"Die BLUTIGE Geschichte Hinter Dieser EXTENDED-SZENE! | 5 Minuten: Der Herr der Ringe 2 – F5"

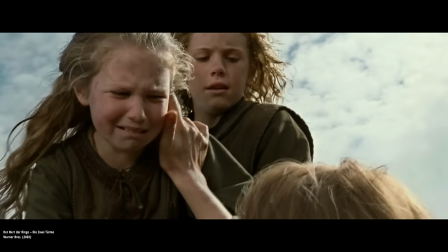Ich will nicht fort! Ich will nicht von mir weg, Mama!
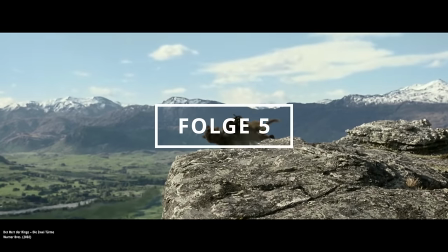Weiter geht's mit Folge 5 von 5 Minuten, der Herr der Ringe.
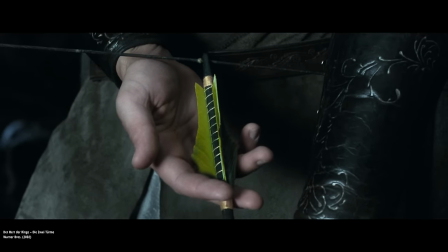In dem der zweite Teil der Trilogie chronologisch in 5 Minuten Abschnitte geteilt wird,
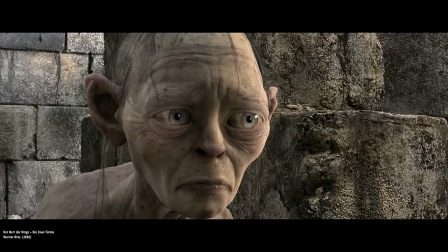um diesen dann auf Lore-Hintergründe, Filmfehler, spannende Details und kuriose Fakten zu prüfen. Diese Folge analysiert dabei Minute 20 bis Minute 25.
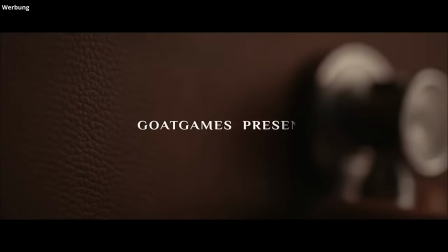Ziemlich passend zu Sarumans Angriff auf Rohan wird die heutige Folge gesponsert von Bloodline Heroes of Lithas.
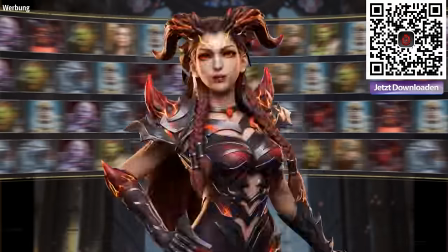Denn hier könnt ihr es dem weißen Zauberer gleich tun,
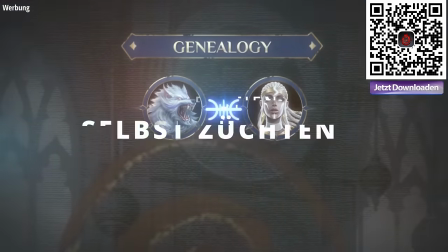eure Bestien selbst züchten und anhand eines einzigartigen Erbensystems über Generationen weiterentwickeln. entwickeln.
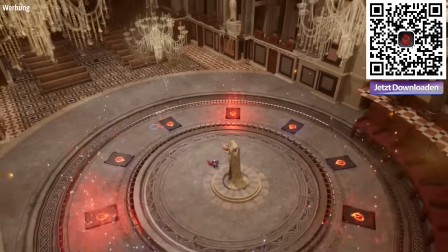Somit könnt ihr sofort loslegen aus Blutlinien wie Elben, Zwerge,
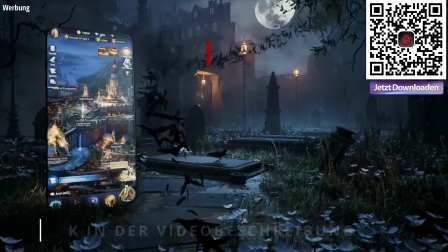Orks und vielen weiteren eure über 4000 Kreationsmöglichkeiten zu erschaffen und das auch noch kostenlos.
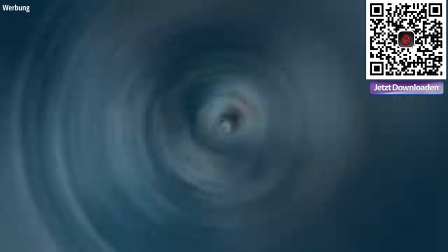Neben ständigen Upgrades und Erweiterungen gibt es alle zwei Wochen in Bloodline, wie der Name schon sagt, neue Blutlinien.
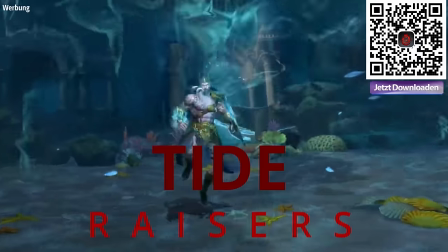Die neuesten haben es mit den Tide Razors, die mächtigen Halbgörter des Meeres, ganz schön in sich.
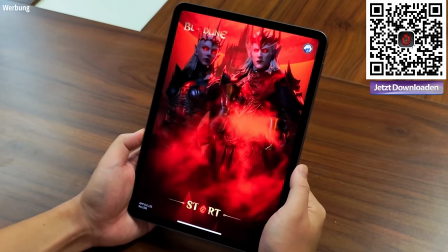Damit diese jedoch auch göttlich in Erscheinung treten können, wurde das Game visuell so entwickelt,
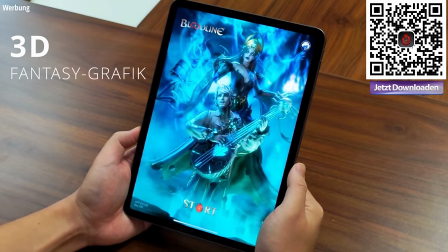dass es auf dem Smartphone ein erstklassiges 3D-Fantasy-Erlebnis verspricht und dies auch einhält.
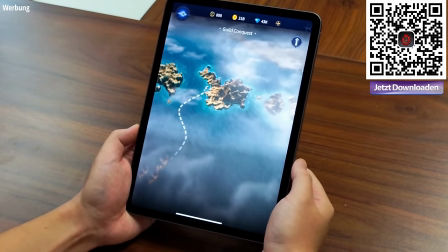Zudem wird man in Sachen Multiplayer ordentlich gefordert, doch kann sich in den saisonalen Gildenkriegen mit den Bloodcraft Legends auch ordentlich belohnen.
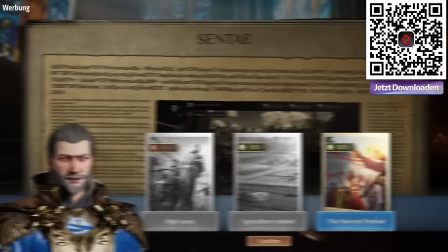Errichte also dein eigenes Königreich mit florierender Wirtschaft und züchte deine Truppen mit Cleverness,
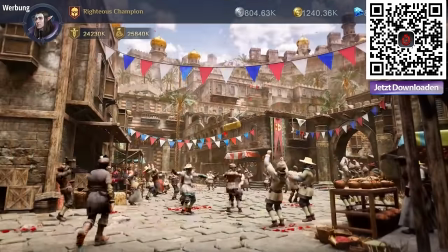damit sie durch ihren Stammbaum und ihre Fähigkeiten deine Heimat verteidigen können.
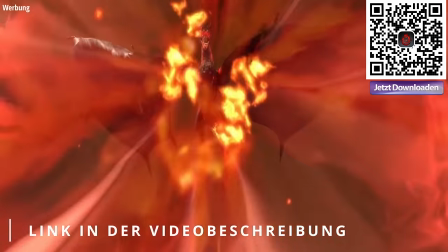Wenn du also Bock hast, diese besondere Welt zu erkunden, dann klick gerne auf den Link in der Videobeschreibung oder scanne den QR-Code.
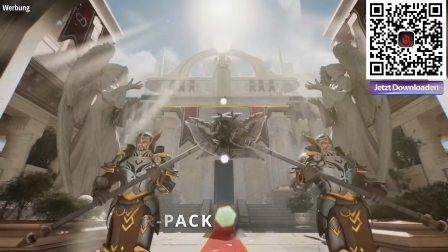Unterhalte noch heute kostenlos auf Android oder iOS dein Mega-Starter-Pack und schreibe deine Geschichte in der Welt von Lethas.
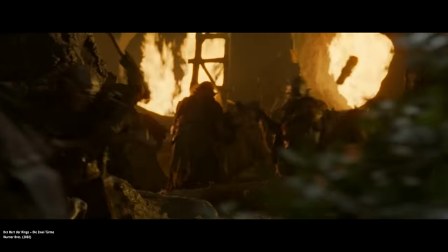Die alte Welt wird brennen an den Feuern der Schmelzöfen.
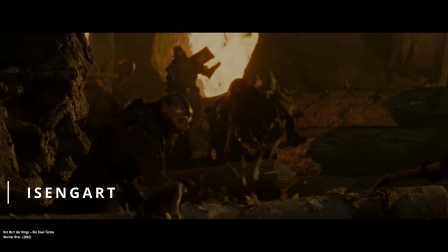Starten wir in den Verliesen Isengards und bei den Dienern Sarumans.
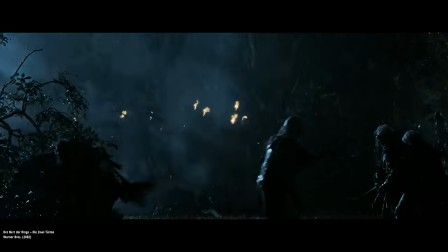Bei der Auswahl der Ork-Darsteller hat man dabei stets darauf geachtet, keine Laien einzustellen.
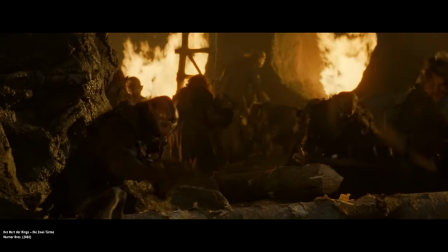So setzte man vor allem auf Holzfäller, die in dieser Szene übrigens synchron zuschlagen sollten, und einige Schmiede.
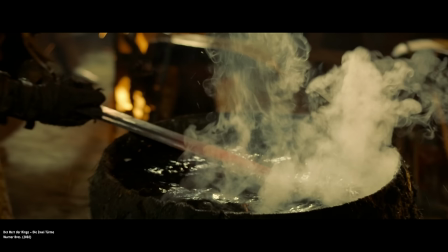Einerseits um die handwerklichen Griffe fachgerecht darzustellen und andererseits um Tolkiens Vorstellungen einzuhalten,
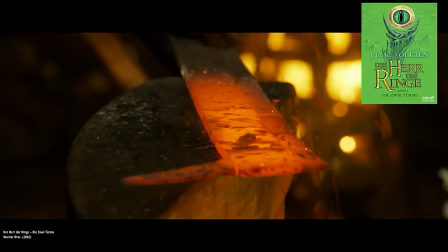der die Orks als ein Volk mit gewissem handwerklichem Geschick beschrieb.
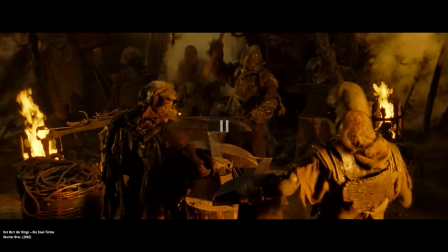Die Schmiede der Orks fertigen hier dabei die Waffen für die Uruks, ein sogenanntes Skimitar,
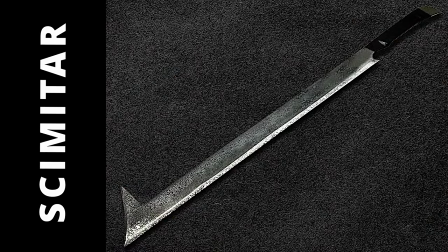also eine säbelähnliche Klinge, die sich vor allem zum Hacken und Reißen eignet.
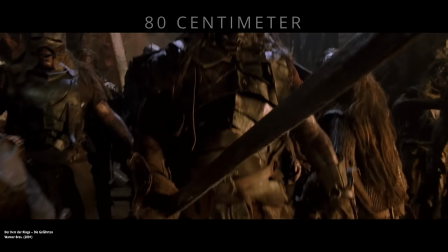Die vorgegebene Länge eines fertigen Skimitars sollte ungefähr 80 cm betragen,
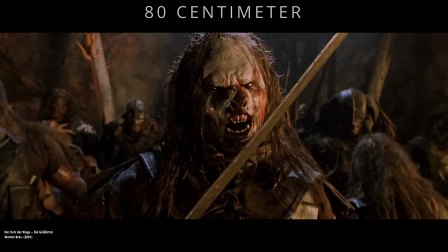damit sie ebenso eindrucksvoll den Uruk-Herdarstellern in der Hand liegt.
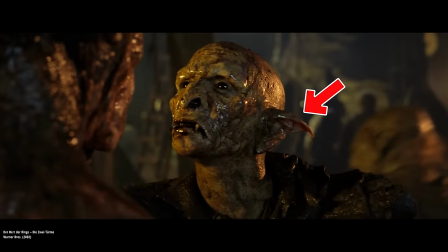In der nächsten Szene sehen wir dann die Prothese eines Ohres, die so eigentlich nicht geplant war.
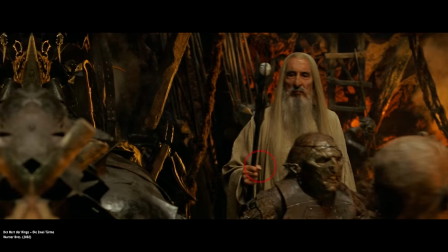Man orientiert sich in der Trilogie zwar nach der elbischen Abstammung der Orks, aber so spitz und hängend sollten die Uhren eigentlich nicht sein.
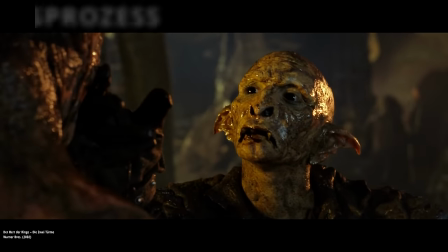Man brachte die Prothese dennoch an und wollte dadurch ein mögliches Merkmal eines Alterungsprozesses bei den Dienern des Bösen einbringen.
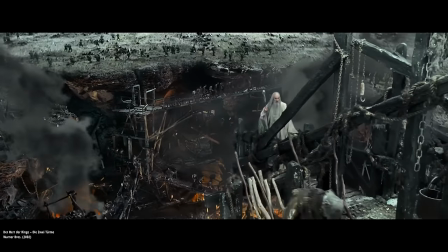Ich will sie in zwei Wochen bewaffnet und marschbereit sehen.
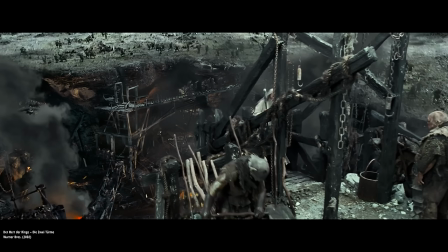Durch diese Aussage, dass Saruman sein Heer von Uruk-Kai in zwei Wochen marschbereit zur Verfügung haben will, lässt sich für diese Szenen ein Zeitrahmen bestimmen.
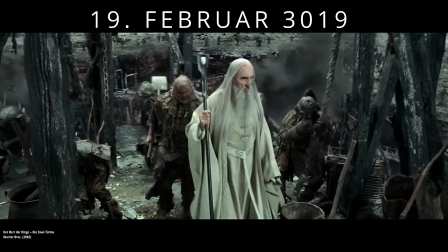Und zwar müsste es sich hier ungefähr um den 19. Februar handeln.
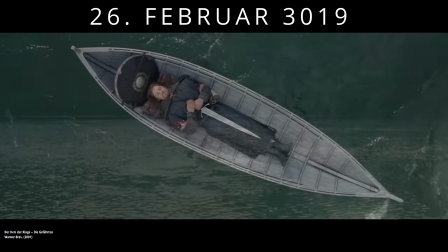Somit drei Tage nach dem Aufbruch der Gefährten aus Lorien und eine Woche vor dem Tod Boromirs und den Geschehnissen am Ammon-Hen.
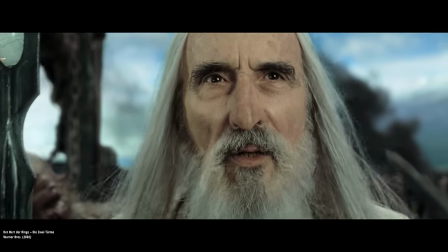Der Wald von Fangarn liegt vor unserer Tür.
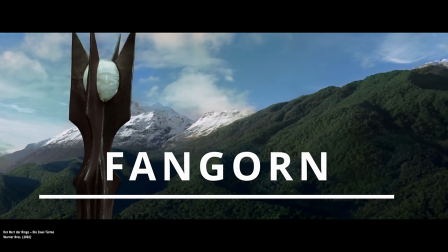In der nächsten Szene erlangen wir dann einen Blick aus der Sicht Sarumans auf den Fangorn.